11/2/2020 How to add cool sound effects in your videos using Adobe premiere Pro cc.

Yo, what's good everybody? It's abdwambelele. Welcome back, and it's another tutorial. This time we're gonna do Adobe-premier. I'm gonna show you how I usually edit my sound in my videos. Cheers.
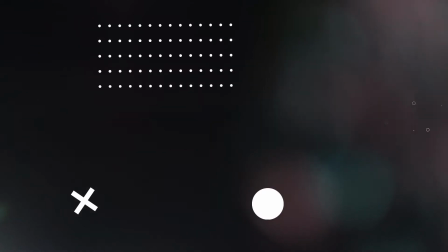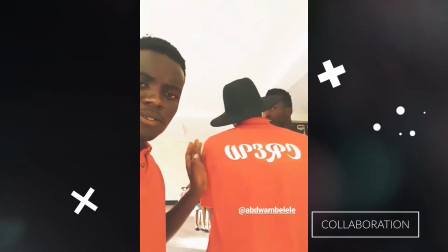Today I'm gonna base about how I usually put some sound effect in my videos, and I'm gonna walk with you through the entire process. But today is only about sound effect in the video. I'll do another tutorial on how to connect different videos, how to put some music, how to put some voiceovers. But today I'm gonna do some sound effect to make your video stand out. So cheers.
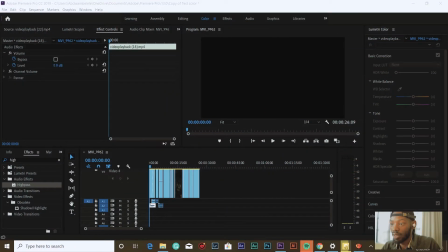(1:27)
So yeah, guys, first thing is first. This is the layout of Adobe-premier, as you can see it.
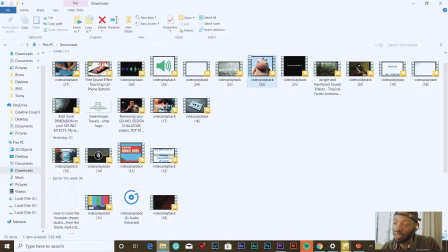(1:32)
And cha kwanza lazima uhakikishe kwamba unazo sound effect ambazo kama mimi nimedownload hizi hapa.
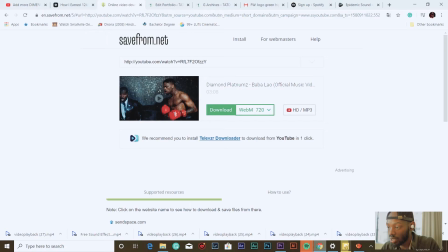(1:40)
Lakini mimi nimedownload kutoka YouTube right here.
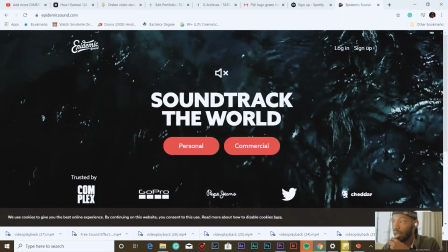(1:45)
Lakini I can give you a pro tip. Good sounds unaweza kuzipata katika Epidemic Sound.
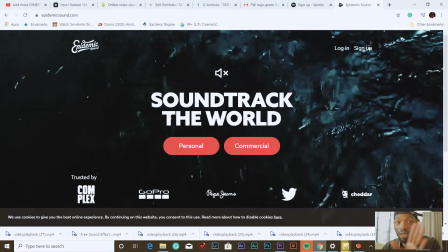(1:52)
Na yenyewe ni first month is for free. After that you're gonna to start to pay some subscription fee.
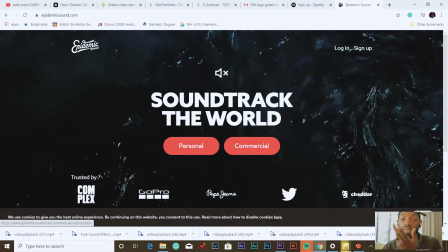(2:00)
So there's personal music for commercial. It's depending on you. So this is a pro advice.
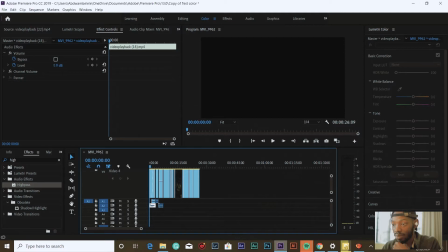(2:06)
So after downloading the sound, cha kwanza, I've added some of the sounds. Some of them we're gonna add together, as you can hear.
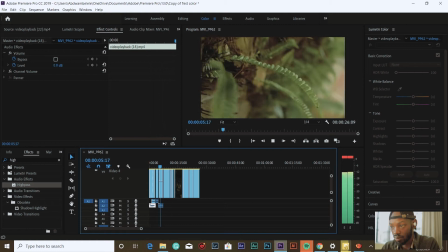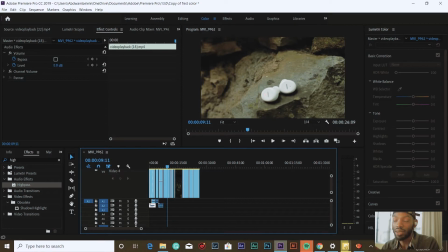(2:21)
So from this clip here, hakuna sound. Na hapa ndivyo tunaanza kuadd sound kwa pamoja. Cha kwanza, kuna earpods na kuna background ambayo inaonyesha kama some kind of a forest stone view, unajua. Kwa hiyo I'm gonna add two sounds on that part ambazo nimezifikia kichwani.
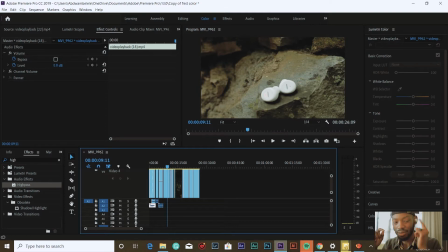(2:38)
Ya kwanza ni kama the music which is fading away because of the earpods, and you're feeling to add some kind of jungle feeling, you know.
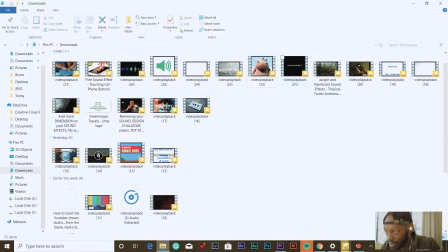(2:45)
So nimedownload sound is hapa. This is the first sound from the jungle view.
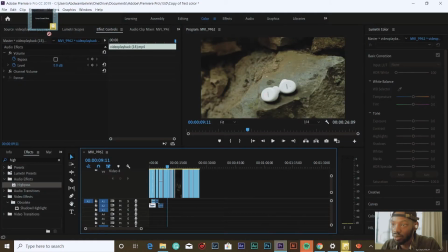(2:51)
Ambayo nitaichukua, nitadrag, nitaidrop. I'm gonna cut it, drag it and drop it into the clip.
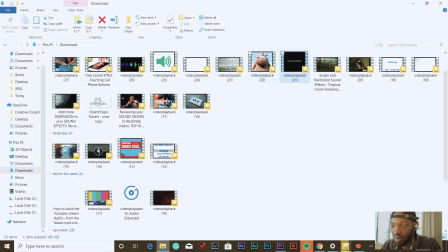(3:05)
Right here. And then from there, nitachukua the sound of him singing.
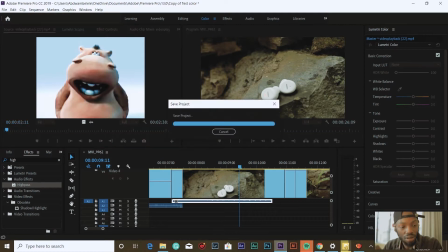(3:14)
It's a music sound, like I'm gonna make it sound like it's on the earpod part, you know. So far right now nasikia kama hivi. That is the sound. So I'm going to drag this sound and drop it also down here.
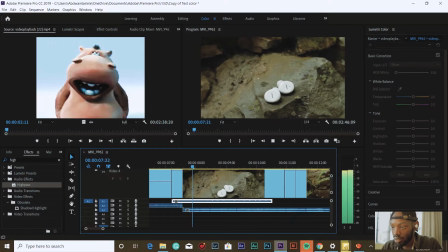(3:29)
So it's going to sound like.
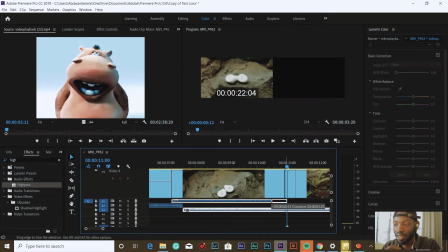(3:35)
So I'm going to add some kind of feeling like it's come from the earpods, you know.
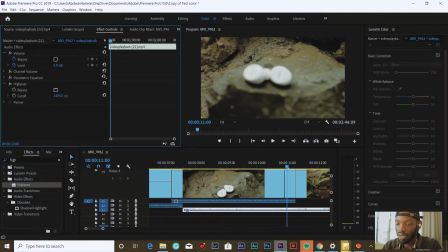(3:39)
So I'm going to click the sound. I'm going to go to the effect. I'm going to add two things, high path and parametric equalizer. You're going to need to start more about the high path, low path, EQ. These are some of sound effects which can make effect to your sound to sound more better.
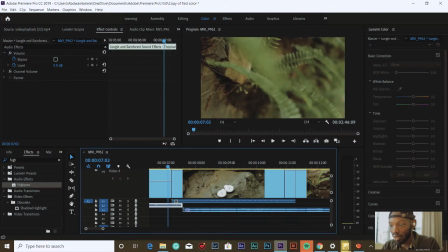(3:57)
So right now the sound will be hearing like this.
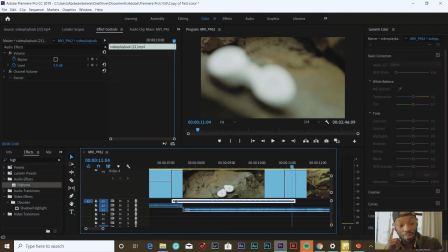(4:04)
See, the sound is like it's coming from the earbuds. So to the next step.
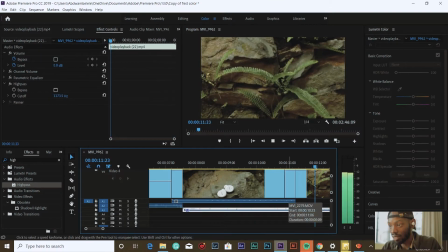(4:08)
After that, you see this.
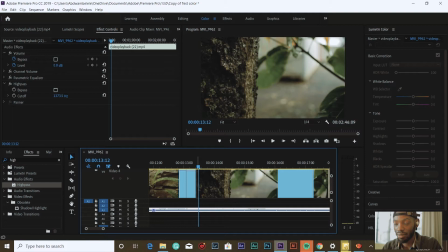(4:13)
I can lift that sound up to there, then from the earbuds, just to make that feeling like it's been part of a video. It's just depending on how you want to edit it, you know.
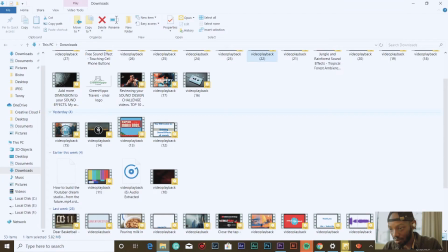(4:25)
So I'm gonna cut it from there. I'm gonna check another sound.
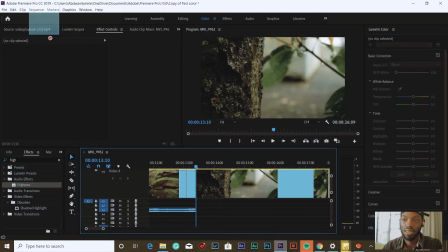(4:29)
I take the raindrop because, as you can see in my video, there's this kind of rain which has taken place,
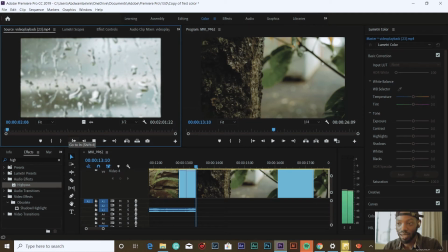(4:36)
and I think I would like the sound to be added from there. Yeah. So I'm gonna drag and drop again the sound from here.